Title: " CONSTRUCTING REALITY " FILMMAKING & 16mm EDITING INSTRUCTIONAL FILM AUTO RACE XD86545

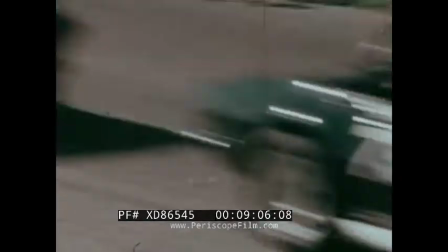9:04 With a shot like this, there's no way to tell one kind of race car from another,
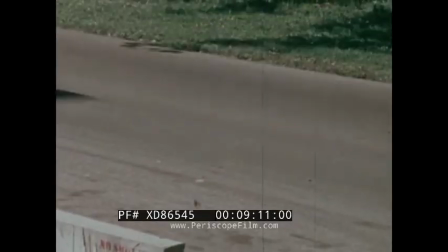9:09 and it's exciting material which was very helpful in creating the kind of effect we wanted.
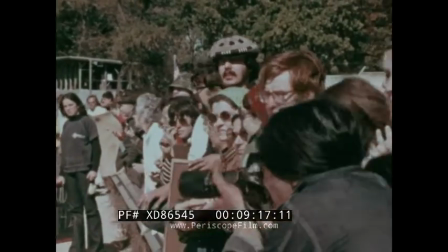9:15 Another important element of the activity at the start is the reactions of all the different people watching.
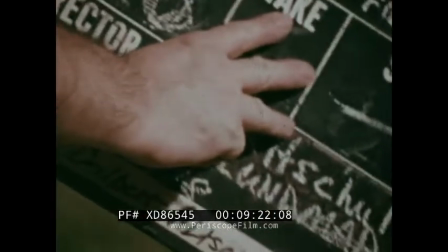9:21 What you're seeing is only part of the footage we shot for this sequence.
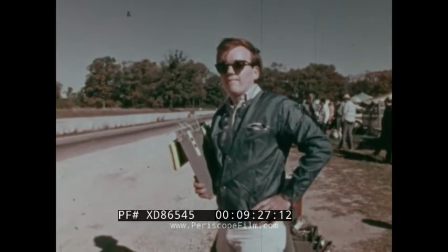9:25 Altogether, we shot about 12 minutes of film, from which we constructed our 1-minute film version of the start.
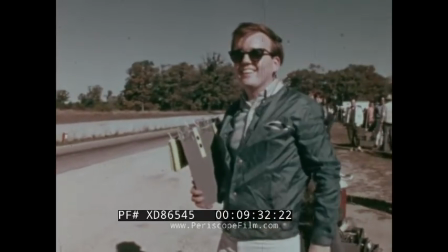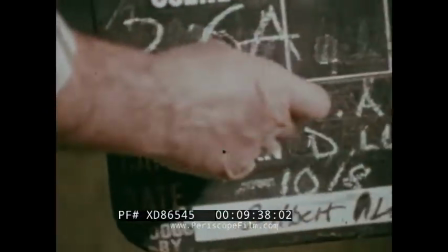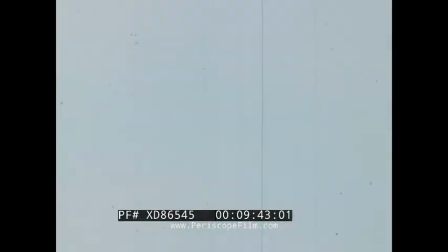9:41 Seeing the uncut footage, you can get a pretty good sense of the filmmaking process. This is a process which starts with the development of the script, continues as the filmmaker organizes and directs the photography,
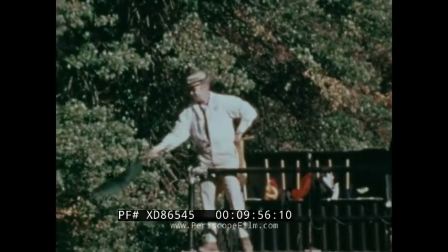9:53 and ends with the editor actually cutting and splicing the pieces of film to construct a kind of unique reality.
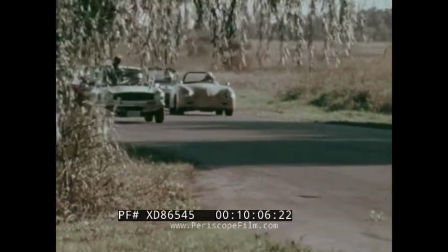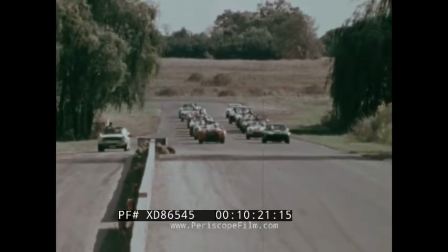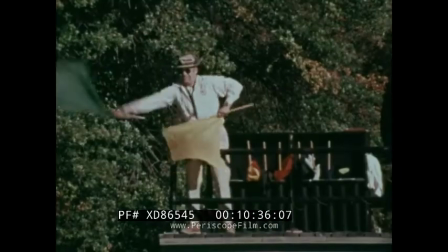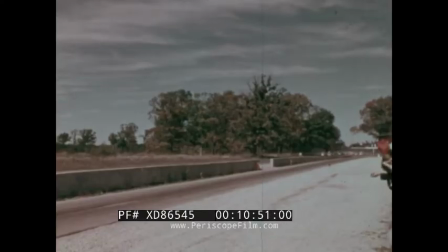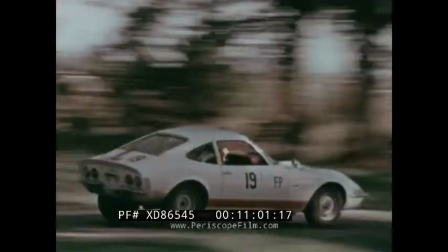10:58 finished the start, we had to construct the race itself. Now, visually, most of the racing footage is pretty exciting.
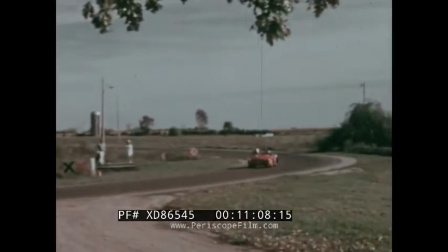11:05 But after you've seen a half a dozen different cars from various positions around the track, it all begins to look pretty much the same.
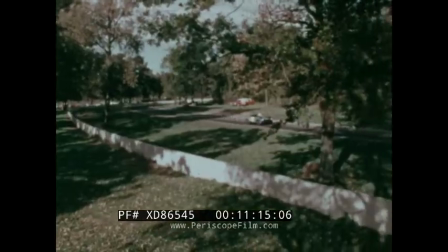11:12 In fact, even if you go to the race yourself, it begins to get boring if you don't have a particular car to root for,
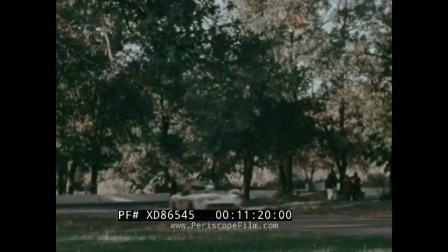11:19 especially since this race actually lasted well over an hour.
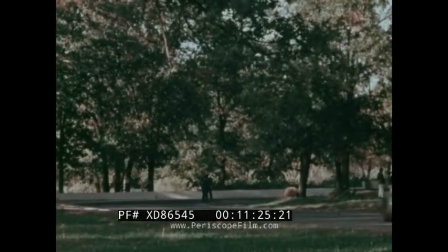11:23 Our job in constructing this section of the film was to capture the excitement of the event in just a few minutes of screen time,
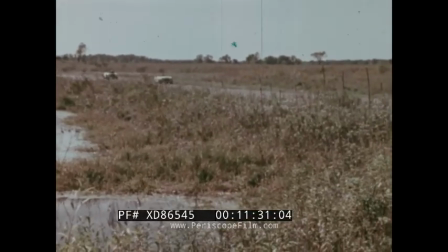11:30 and to build a sense of real competition between some of the cars.
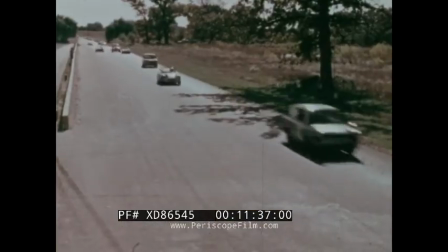11:34 In filming the race, we concentrated on the red Triumph, number 9, and the blue Saab, number 42.
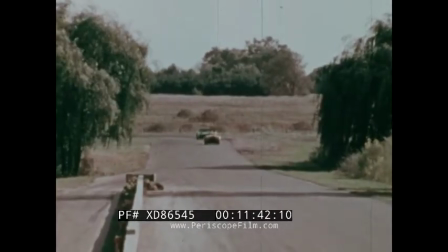11:41 Here's one of the key sequences of the competition between them.
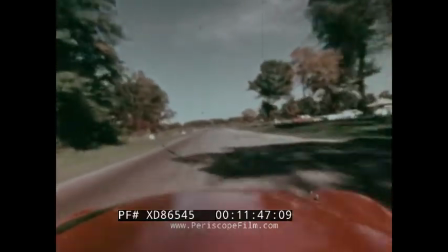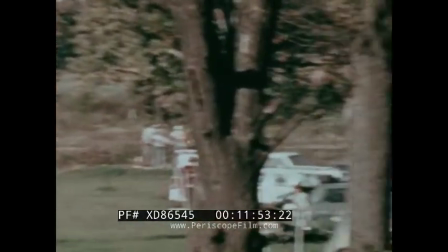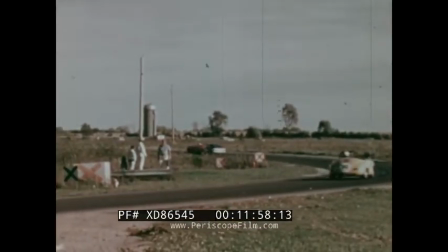11:57 Let's go through that again, one scene at a time.
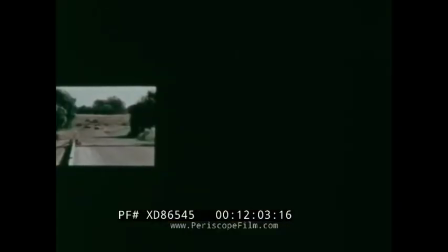12:01 First, we see the two cars from a position on the starter's ramp, then a view from the driver's perspective,
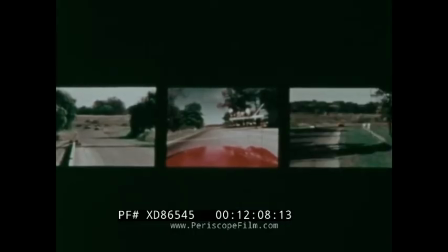12:07 and then another shot from the ramp looking in the other direction. Actually, the straightaway is quite long, and in real time, it takes the cars almost 25 seconds to drive the length of it. But by cutting these three scenes together, we can see the entire action in just 10 seconds.
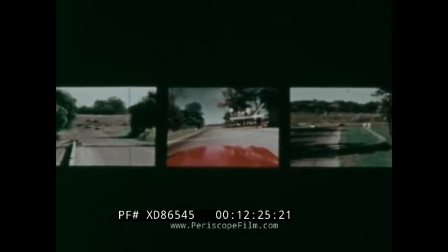12:24 And we have a sequence that's much more exciting than a single shot 25 seconds long.
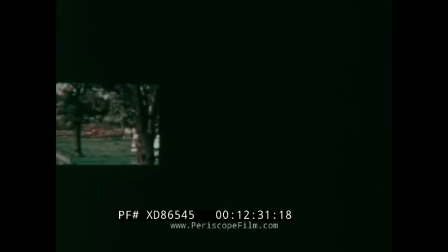12:29 Then we wanted to get our two cars from here, where they move into the trees after rounding turn 1,
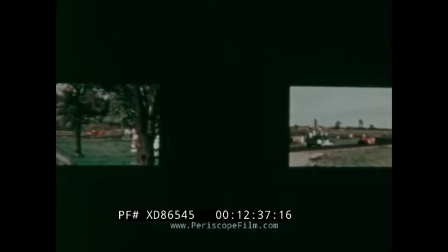12:35 to here, where the blue car finally overtakes the red one, rounding turn 5 halfway around the track.
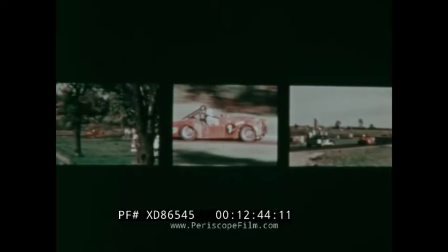12:42 By cutting in this brief close-up of the red Triumph, we were able to make the whole sequence flow smoothly, and at the same time maintain the fast pace of this entire section of the film. The fact that the three shots were taken from widely different positions around the track doesn't matter, because visually they flow together well.
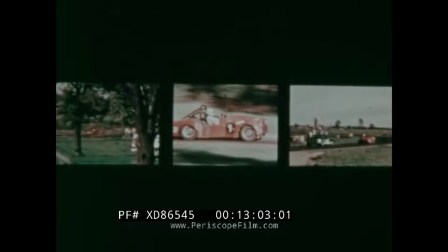13:01 In fact, even after this whole sequence has been analyzed, scene by scene,
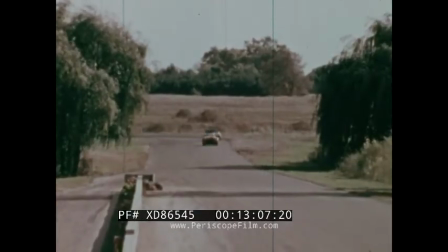13:06 when you see it again in motion, it's hard to remember that it's not one continuous piece of action.